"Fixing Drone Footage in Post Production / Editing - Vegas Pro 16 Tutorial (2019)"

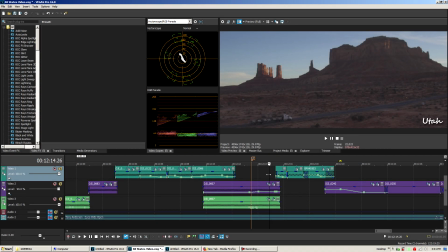Alright, I just want to give some examples of how I had to do things in post, fix it in post as they say, for some of my shots in the 48 States Trucking video I made. So let's just start off with this one right here, Utah, Monument Valley. You can see these rocky formations.
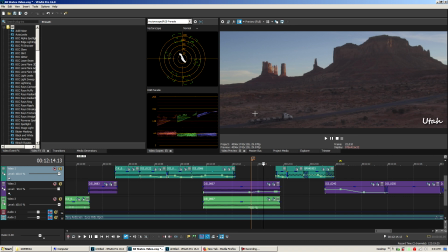They're basically very essential to the shot, as well as the truck. So all of this has to be, the composition has to be good, and this composition is good. I'm going to go and show you how it really looked. So we're going to solo this.
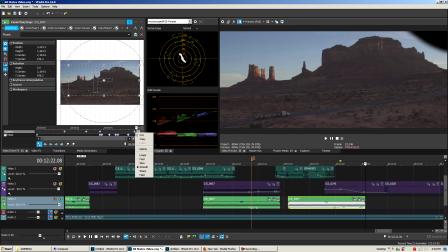I'm going to delete these keyframes, delete this, and you can see I had to do a mask.
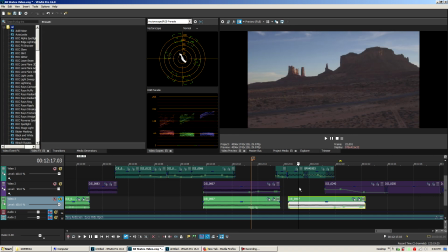We're going to restore this. This is the original 16:9 shot.
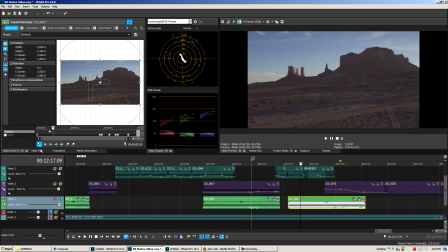Oh, sorry about that. Just going to get rid of this. Alright, so this is the original 16:9 shot,
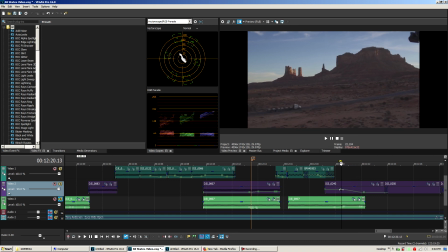and you can see the leg of the Inspire 1 is encroaching on the frame quite a bit because it's flying at about 50 miles an hour trying to keep up. Now, you know, to fix something like this, okay, you could just,
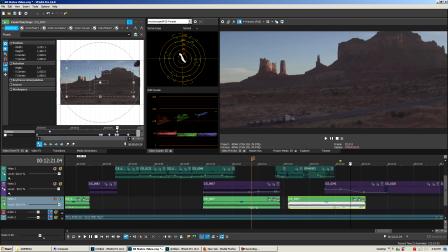you know, crop in a little bit and do things like this, but then you have to mess up your composition. And it's very sensitive. You'd have to almost cut off these ridges here, and I don't like that.
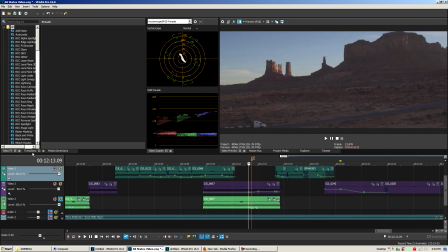So what I did was, first step was, I got my timing right.
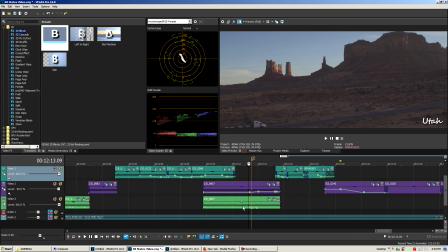So I got my timing right on the shot and used my low velocity envelope. I copied the shot to another track, so copied the event, and then I created a mask.
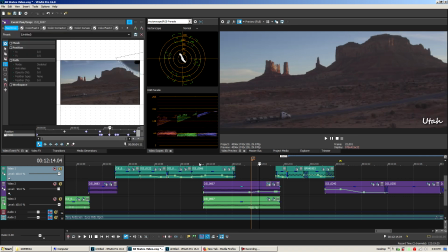So when we look over here, you can see my mask. Let me go and solo the track so you can see the mask.
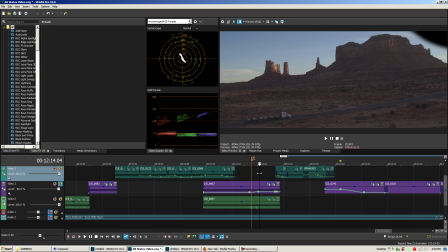There it is. And as I was panning out on the shot, you can see that I'm revealing the mask.
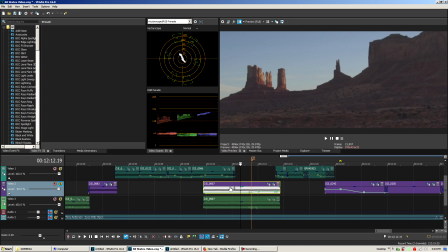Now on the copy down below, if we can just bring down the opacity of this and show the copy,
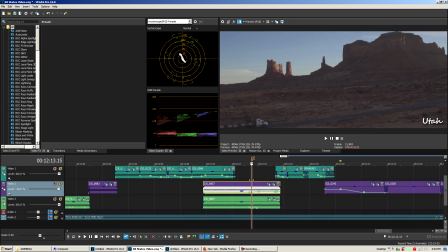you're going to see that it's actually shifted a little bit. See how the time is shifted?
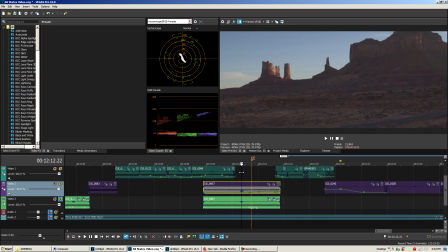And then when we solo this, you can see that not only did I shift time, but then I also stopped time, although I still maintained a little bit of a zoom going on even though time is not moving.
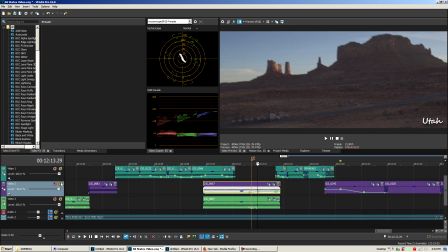And the reason why is because I had to still simulate movement,
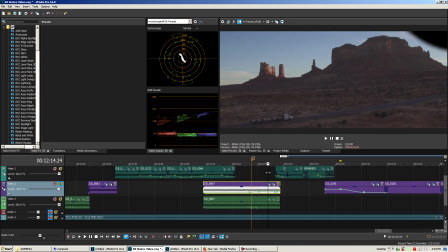the sort of movement that was going on here as I was zooming in, see, at the very end of the shot. So the final result is these clouds in this corner still move, even though technically that's a frozen frame.
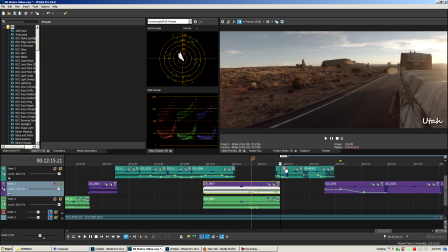They still move and they keep up with the shot, and the drone leg is not visible.
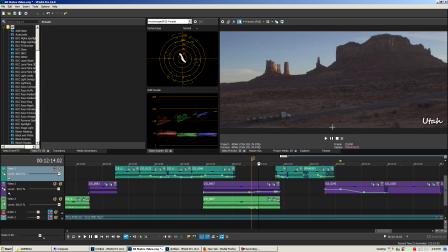So that's just one example of one of the things I had to do to fix the shot in post so that I can still maintain a pretty good framing.
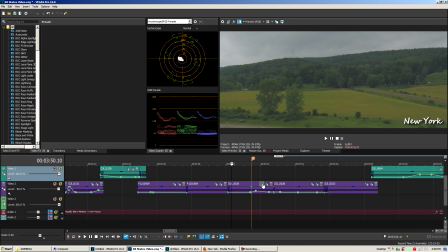Alright, so let's move on over to another shot. Here's the upstate New York shot I recorded for the video. You can see that it starts off with this very interesting sort of parallax maneuver.
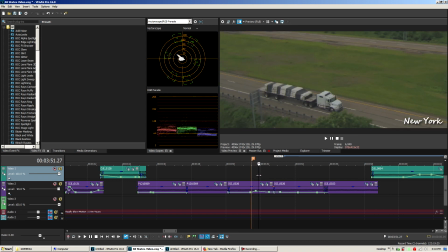It looks like a dual operator setup because now the camera is panning down, it's tracking the truck, and then we have a quick little transition, and then we reveal the landscape and the interstate the truck is driving on. And it looks like it was, you know, sort of a pilot and an operator sort of operation, but no, it wasn't.
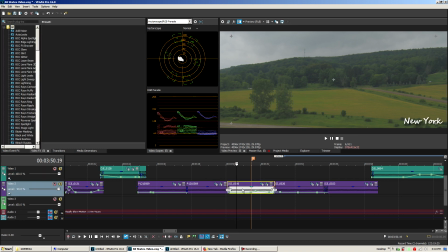I'm going to show, first I'm going to copy this shot. I'm going to solo this track.
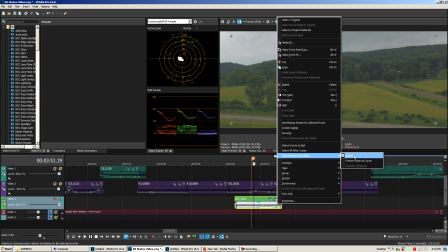Get rid of these velocity envelopes.
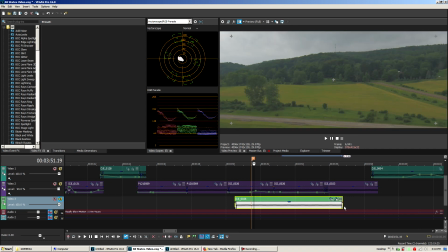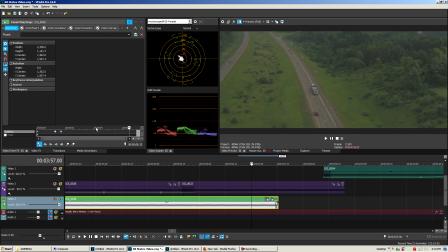And then I'm going to show
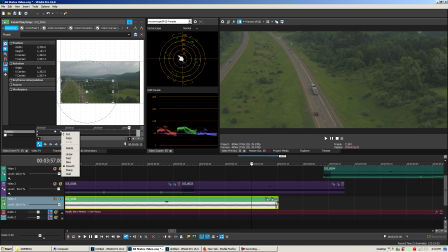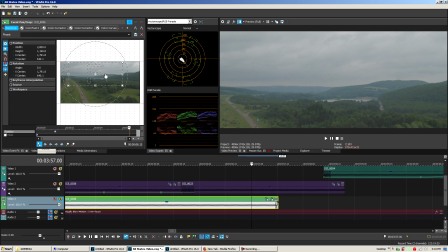the original track as it was, or the original file.
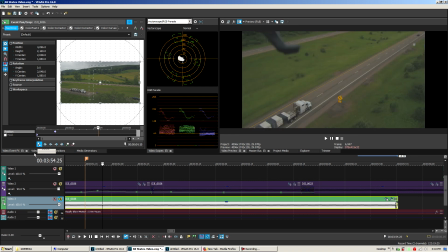So you can see I have to hide the event pan crop because trying to decode that H.265.
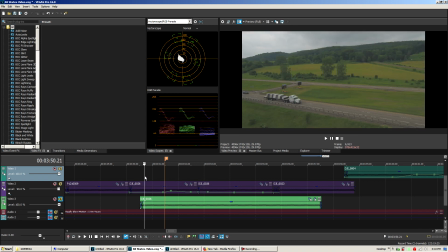I'm using my proxies in the preview window now. So let's take a look. This is more like how the shot really went. It was a simple shot where the drone was tracking the truck and following it.